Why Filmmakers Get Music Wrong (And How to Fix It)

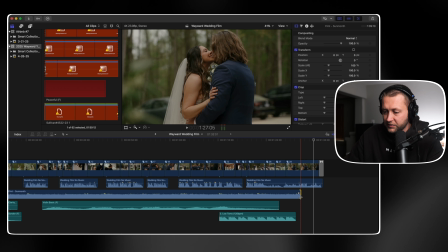Let me show you how I'm about to do this. Okay, this is the world of reverb. I'm going to duplicate this last hit.
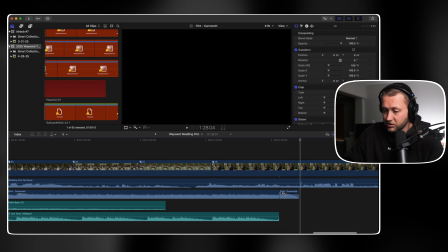Let me just play it. Just that, okay? We're gonna duplicate that.
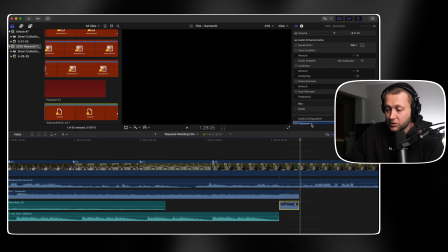I'm gonna double click this and make a new compound clip, go into the compound clip,
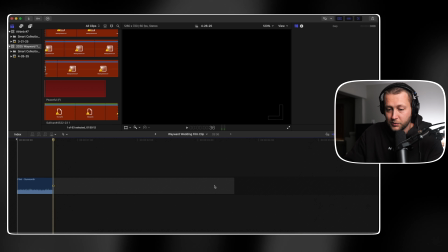and then just hit Option W to make just a ton of space after this,
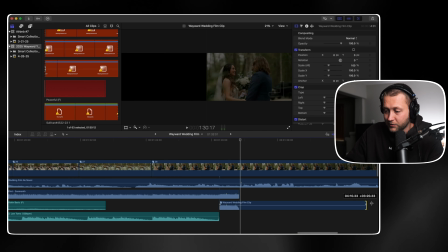and then just pull this clip out, right? So it extends a ton.
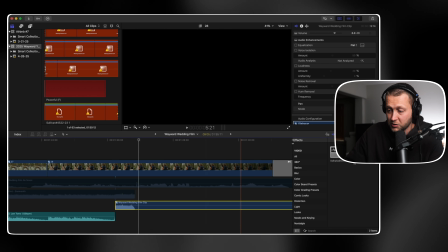Now I'm just gonna add a shiz ton of reverb to it. I use Valhalla Vintage Verb, and watch this.
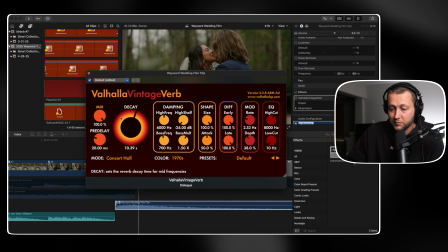I'm gonna pull the Valhalla Vintage Verb to freaking 12 seconds.
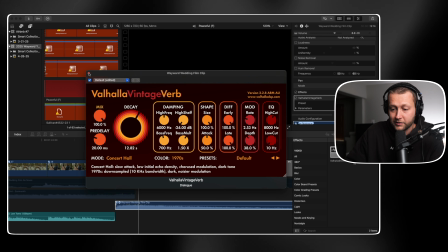This is gonna be wild. Now it sounds like this.
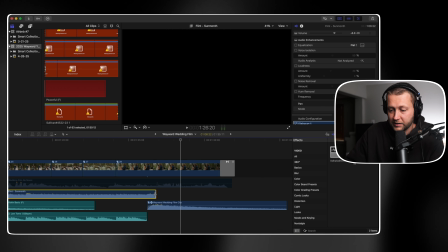What the? Also, this might not be perfect, straight up. We might need some finesse.
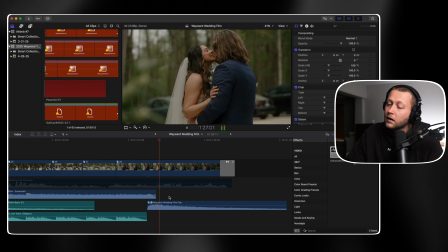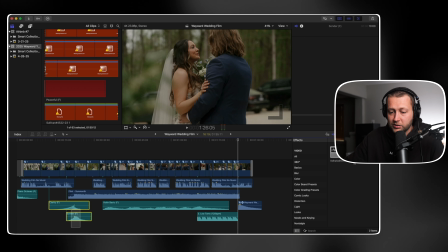And that's how you freaking end a song. I'm also gonna pull Sonder and Clarity back in here.
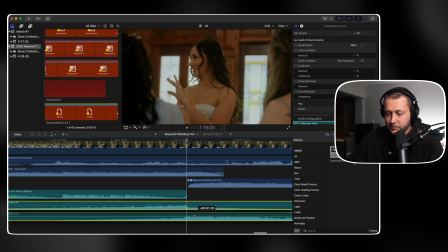It can transition these sounds. These sounds are kind of like the glue of everything.
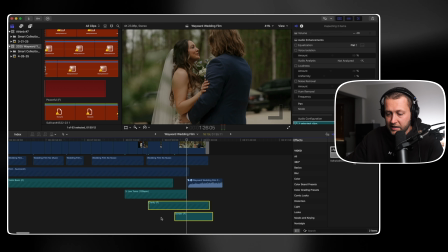Let's hear what that sounds like.
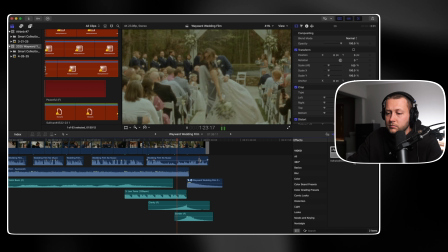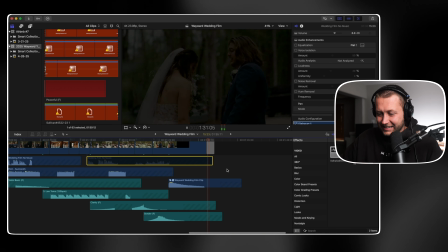What the frick, dude? That's crazy. It's like the music just like takes a breath, you know?
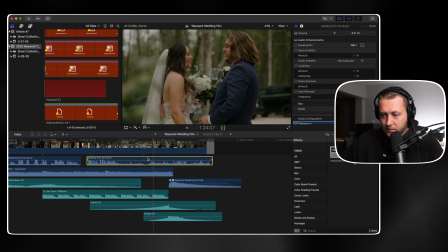It's done. The music is done. Oh my gosh, dude.
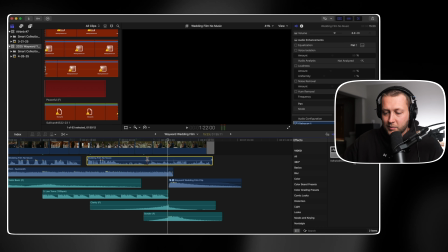The couple takes a breath too. Wait, this could be interesting. Okay, all right.
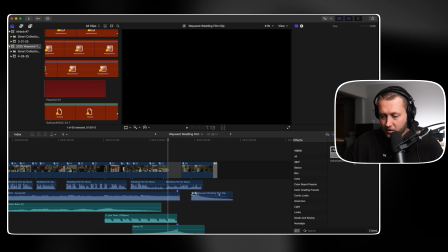I'm gonna just see if this works. And then I can explain what I'm doing after.
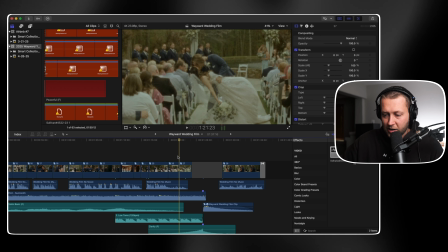Wait, I think I might be onto something.
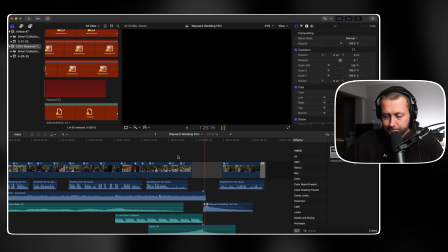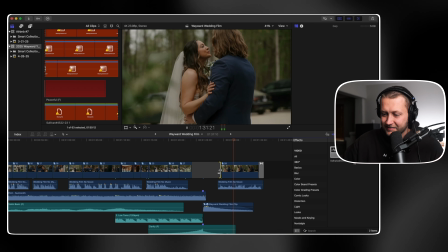I love you too. We're married.
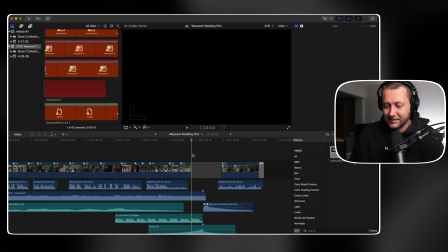Dude, what? Okay, all right. I don't have like the wedding footage like Jared has it, but just imagine this.
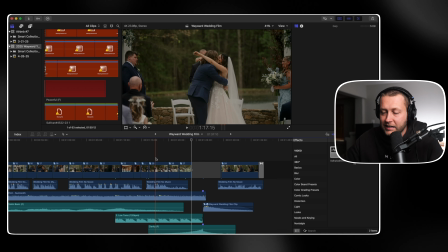So like all of this is kind of hype, you know, like kissing, walking down the aisle, kissing, the dip,
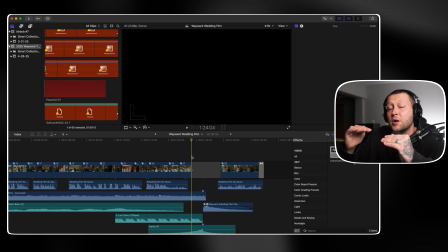the Super 8, the music is still like building up into like that ending point.
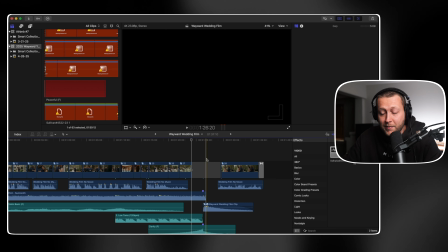I would add a couple more clips in here of like hype, maybe, you know, the bride or groom are like hugging people, celebrating, you know, maybe it's like the grand exit. And then the music kind of takes a breath, and then the couple takes a breath with it.
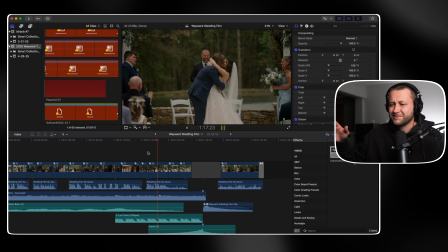Watch. All right, so kissing.
You were perfect for me, and I could not be more thrilled to marry you.
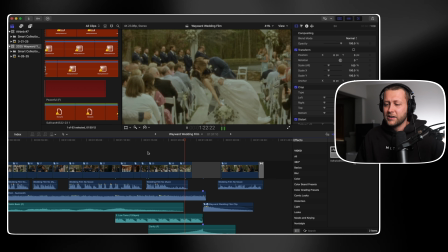Kissing. Party. More party.
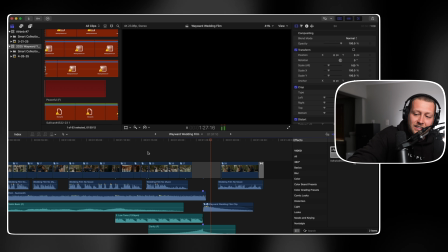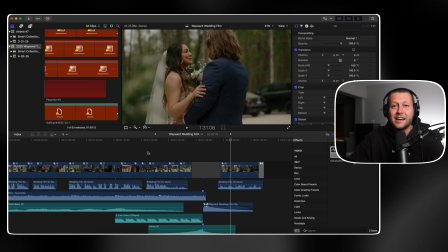And then the couple takes a breath too. He's like, I can't believe we're married, right?
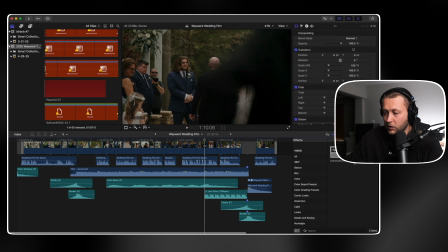It's so perfect because the music is doing that with him. Okay, and that, ladies and gentlemen, is how you
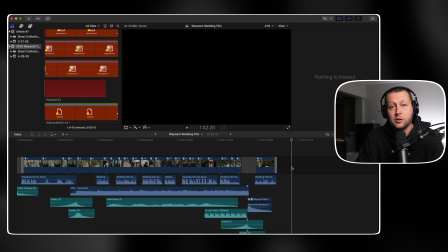customize music in your films using the film score collection.
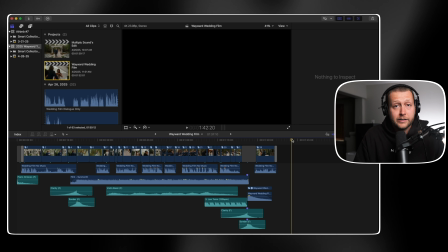This went from just throwing a song in here and hoping the dynamics work to be in
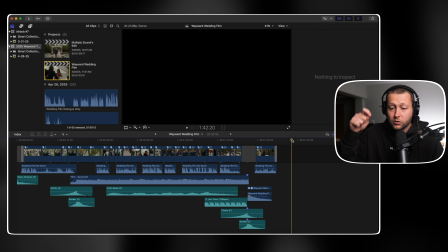control of the musical story that we want to tell,
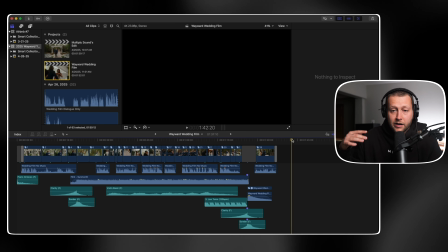making sure the music flows with the music and complements it and builds with the story. It starts off with just a piano banging and goes to the vowels and then builds into the licensed song and introduces the melody and builds
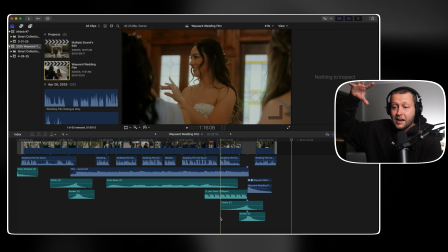it with toms and drums and then a big crescendo and then to a cutting out of the music and him saying,
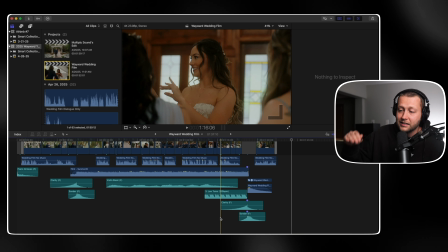man, I can't believe we're married. That is a story. Let's watch it from the beginning.
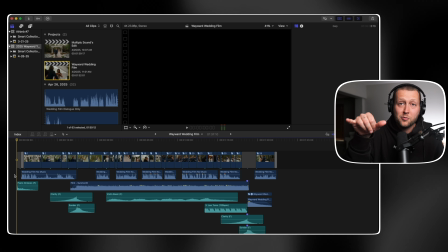I love you more.
And maybe with the piano being, you know, you see the names on the screen.
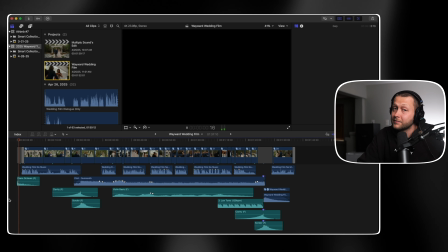That could be an idea. Okay, moving on.
I love you more and more every day.
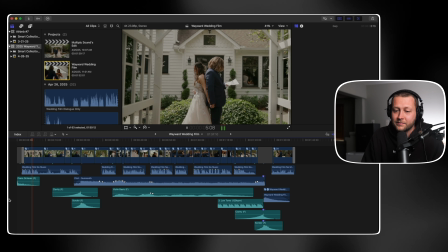And after 2 years of calling you my girlfriend and my fiance.